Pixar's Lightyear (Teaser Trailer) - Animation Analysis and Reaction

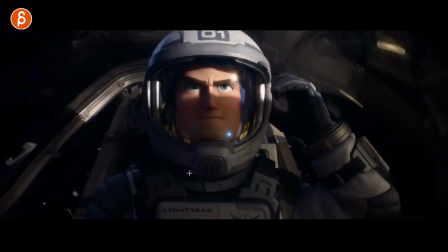571s
look at this look at all of these here later so cool that's cool too look at the little high
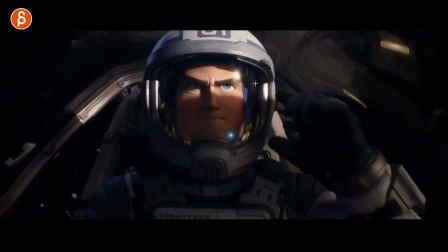576s
frequency shake on the on everything here the helmet the
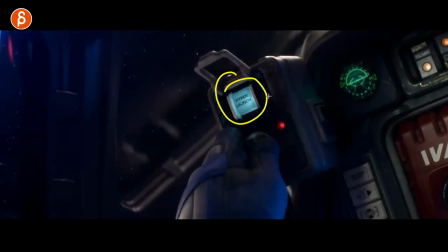581s
character as he gets going let me just look at the poses here you can see how pinky
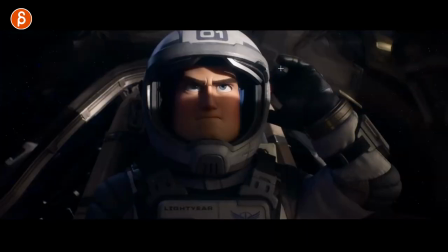586s
out get your anticipation compression there as
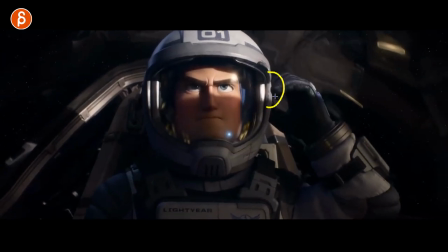590s
you go into this it's great oh that little relaxation that finger i know i'm really focusing on fingers but i do love it
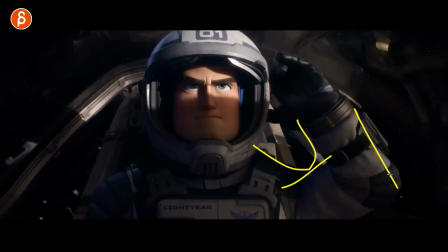598s
and there's there's such a big thing in animation as a student where you might just do the arm and then focus hopefully on the mechanics of if i move the
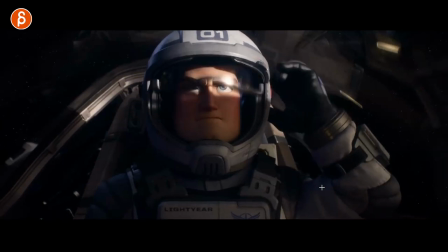605s
arm let's pretend this guy's not strapped in a massive suit but you move the arm down which moves the shoulder which in turn affects the chest and also
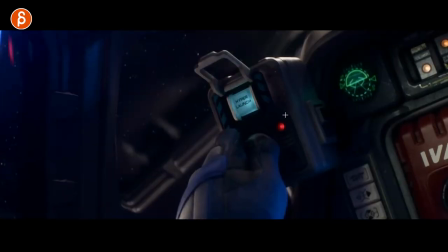613s
the head and so on a lot of times and dare I say actually just went through a class where a big assignment was fingers I
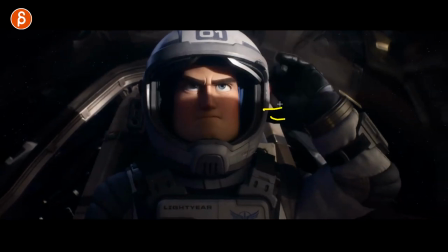620s
could do a full finger pass and a lot of students didn't go in there frame by frame just making sure the pose works what is the tension like if you if you hold on to something where it's a big arm move are the fingers going to tense up are they going to curl
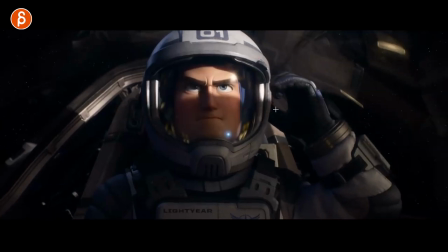631s
is it going to be a couple frames before this action and so on and so on once the action is done do you relax do you go into a different pose that type of attention to detail is really important for your final polish and that's why i love seeing this it's like you see this here the thumb goes first before i relax it still has a nice offset and grouping of the fingers
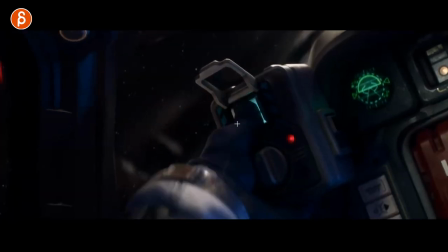651s
it's good stuff i like it i like it especially here you got your compression the thumb telling you and even
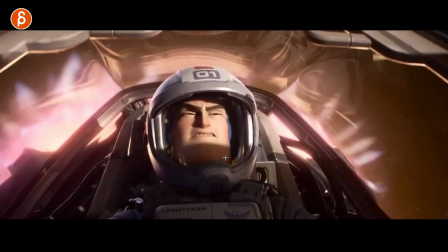657s
that shakiness this little thing here still moving oh that's awesome look at
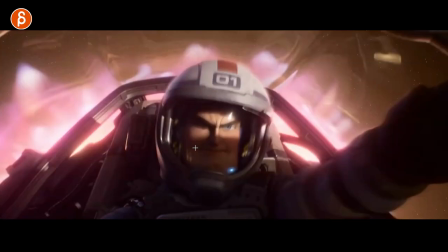663s
this that's your trooper boost love all this i
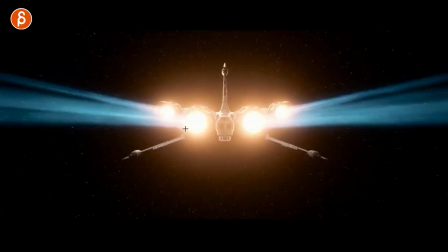669s
love that he stays tense because this always reminds me actually exactly of an iron man two shot that i talk about
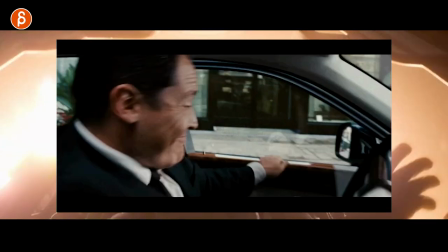675s
to my students when pepper goes back gets hit and i'll blend it in as i'm talking here and then she has that expression
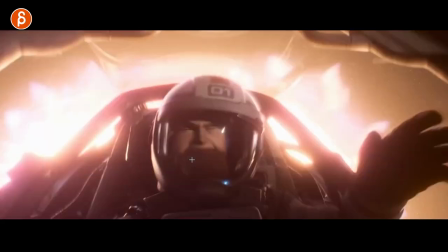681s
of pain because at that point in her career in her life she's not used to action of course she would have a face of pain because it's it's in character
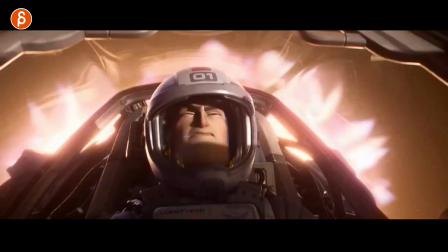688s
she's not black widow where she would just brush it off or he is tense here but still focused you mean so that's in
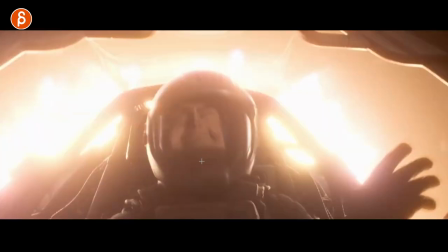696s
character just like she was in character so think about all that stuff and you have your your moves and yeah yeah
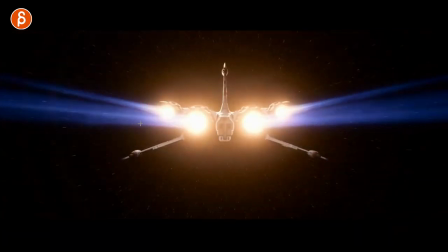701s
silhouette anyway great stuff though i don't mind this gives me starfox vibes
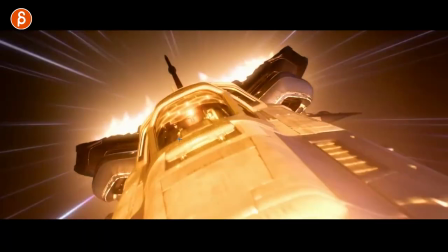705s
that's cool that's cool too i like
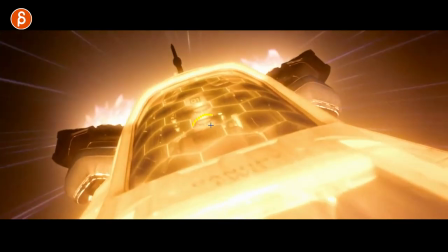710s
that i like how it goes into that type of thing see multiple
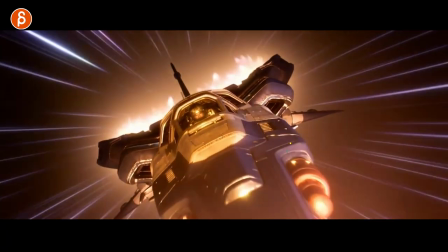715s
faces here this is your shield against the sun oh look at this here and you know eagle
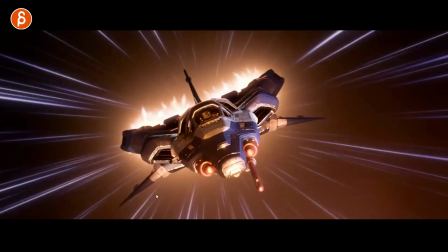722s
moss come on eagle moss team up have they teamed up with disney pixar i don't know but this is an eagle moss version come on let's do it
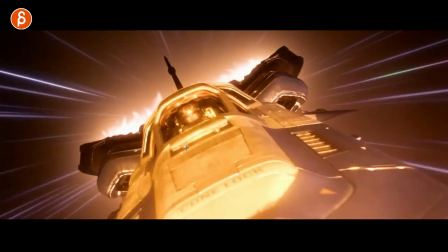731s
this is all the stuff that we would do that i used to do at work since i have changed now but
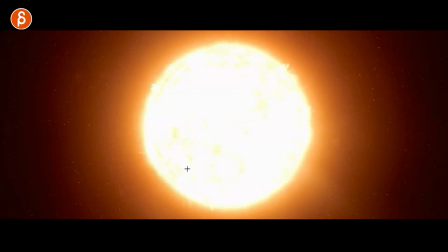736s
you got your flight path toggling the flight path you get a bit of camera shake as we go by despite being in space but that is hollywood magic right it's the magic
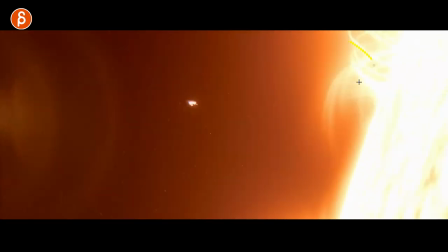745s
cam that's cool too solar flares come on that's
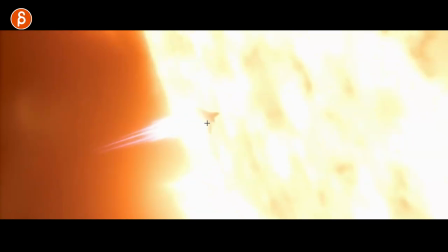753s
cool too this is your moment for silhouette right you want to turn your ship so you get a full silhouette like that you don't want it to be flat
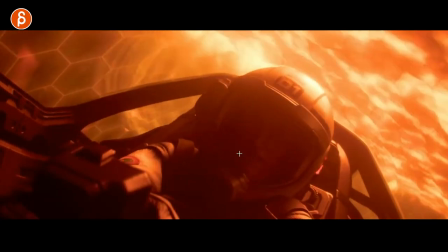758s
it's great oh this is awesome though look at the shake in here
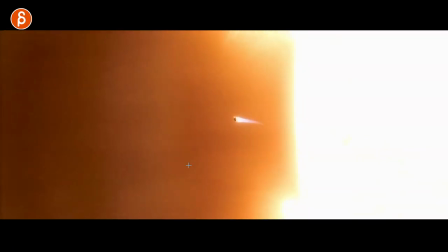766s
telling you watching this trailer this is just every shot it's what i love i love all this i I love all the rattling and tension in there.
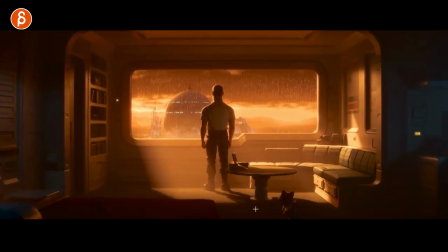775s
Disney Pixar. Seeing more. Now, is that the robotic cat from before? Is that a real cat? It was like a robot. Super cute. It's great, though. Again, love all this here.
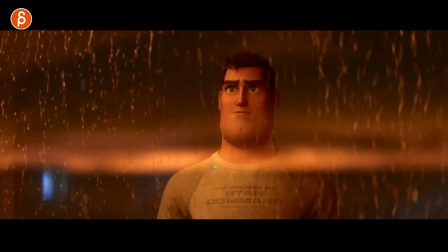789s
That, I hope, Disney merchandise is going to do this. Because I do actually have a, I believe it's a Disneyland monorail t-shirt that's exactly like this.